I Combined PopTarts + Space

For my 50th, what if I just picked Pop-Tarts and a space movie. But before we start shooting, we gotta talk about space. It all started in 1902 with the very first movie about space, A Trip to the Moon.
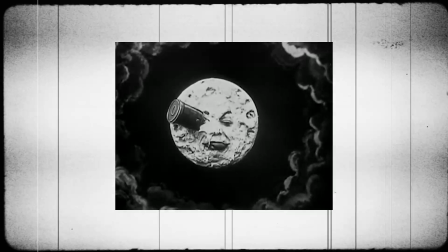It was silent and weird, but it kicked off our fascination with space and it hasn't stopped since.
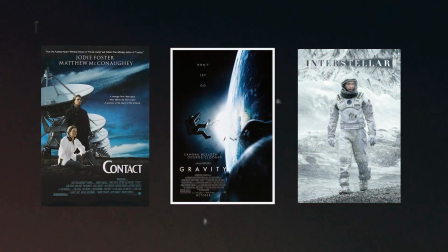With countless classics, we have some pretty common tropes that the genre is known for. Houston, we have a problem. Yes, the line is classic, but I'm more talking about the guys watching over the astronauts.
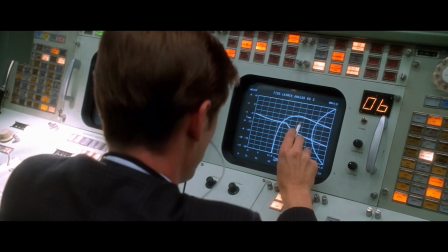You've seen them. The teams with headsets, all staring at screens anxiously.
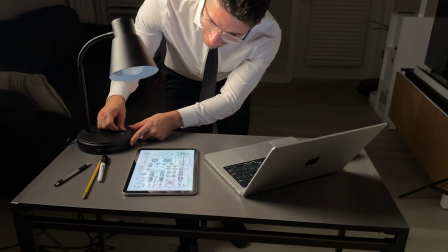Since I don't have access to a NASA control room, I'm doing my best to make my living room look like it maybe could be. The countdown. Is it even a space movie without a countdown to a launch?
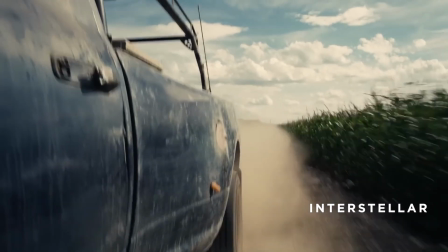5, main engine start, 4. 2.
So for my concept, I knew I needed a countdown, and since it's about Pop-Tarts, I thought, why not count down about them launching from a toaster? Zero gravity effects.
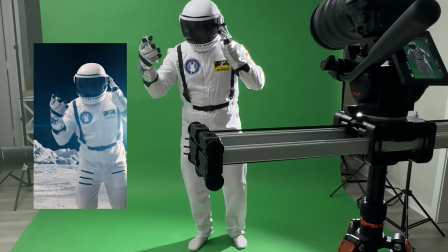We're not fooling anyone unless they're zero or low gravity, so I used some green screen trickery and some body movements to help fake the look. A twist. Well, that's not really a space movie thing, more like a Keegan commercial thing. But hey, I gotta make it my own. For the shoot, I needed 2 locations, a control room and the moon. In reality, I had 1 location, my apartment.
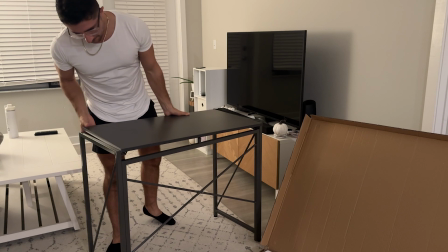So first, to make it look like a control room, I set up a folding table in the middle of the living room, added a laptop, an iPad with a random rocket blueprint on it,
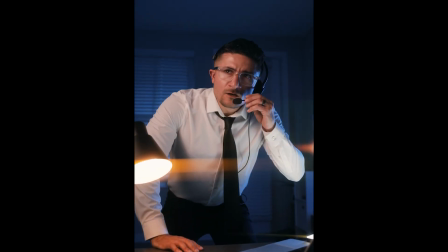and a lamp. The lamp was so that we could add a practical light into the scene and to also get some lens flares, because I like them.
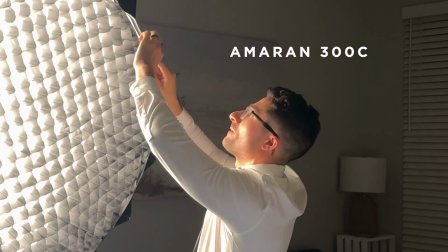Then I set up my Amaran 300C as my key light off behind the lamp,
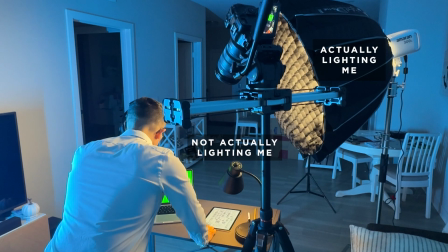so it feels like the table lamp is lighting me while the big light is actually doing the work. We call this motivated lighting. Next, I added a blue tube light as a rim light, separating me from the background, like you see here too.
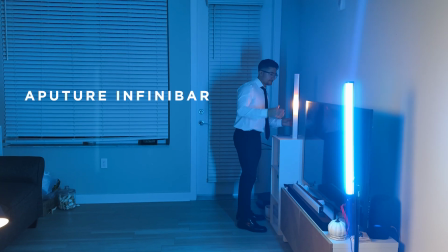I added an aperture infinity bar in the background with this pixel effect,
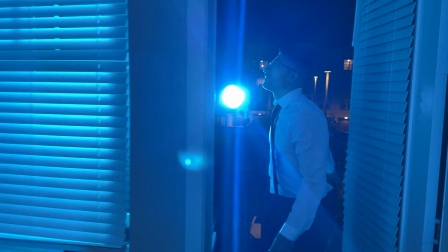and another Amaran 300C blasting into our blinds to add some texture in the background.
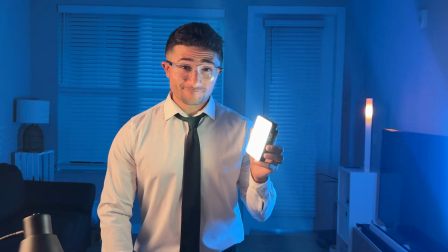We ended up adding one more little light to the laptop to illuminate my face, making it look like the screen was brighter than it really was. And there we have it, a control room. Ish. For the moon, I needed a good-sized green screen and some flour.
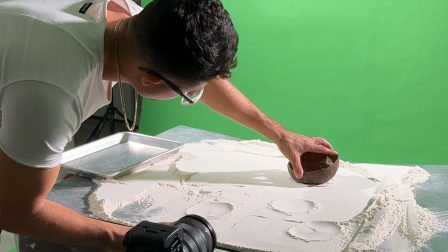Yeah, that flour. When you flatten out flour and add craters to it, it actually creates a pretty convincing moon surface texture.
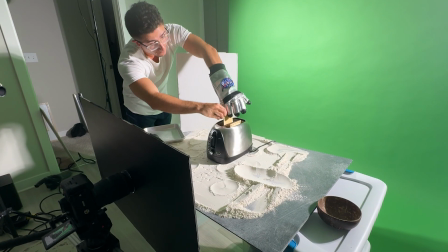So with that together, I took a number of shots of my toaster in action.
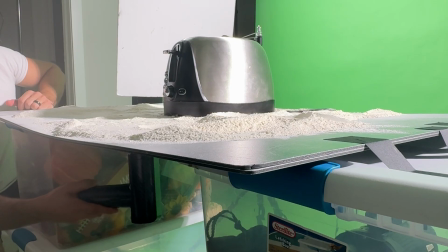I used my space gloves for some movements, used a massage gun to make the ground rumble, and got some other shots of me fully in my spacesuit.
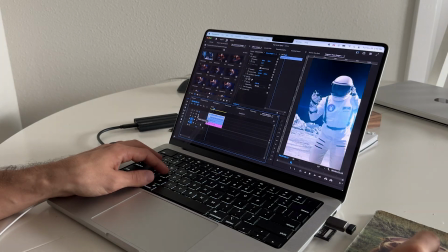With shooting finished, I put the whole thing together, making sure my green screen effects looked pretty convincing. And boom, it was done. So, for my 50th ad, here are the final results.
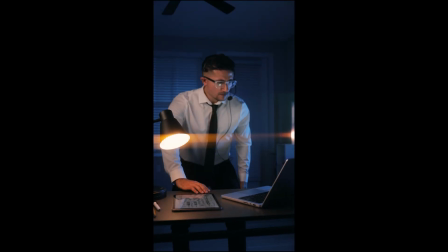Houston, I've retrieved the package. Am I a go? We are a go for launch.
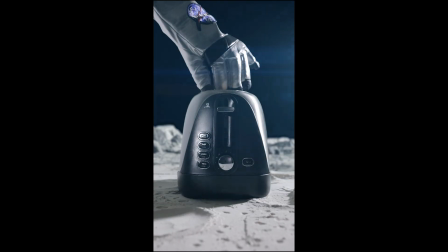Let's hope this works.
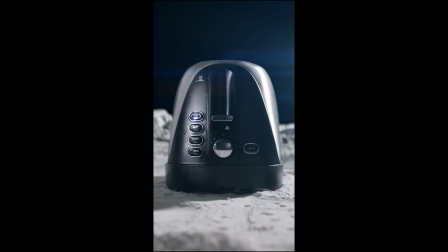Ignition in 5, 4, 3, 2, 1. Zoom and enhance. Is that unfrosted?
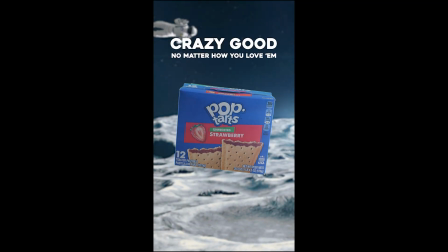Cut off his oxygen. That's one small step for man, one giant leap for snacks.
Thanks so much for watching, guys. Let me know if you enjoyed this style of video, and if so, I'll keep them coming.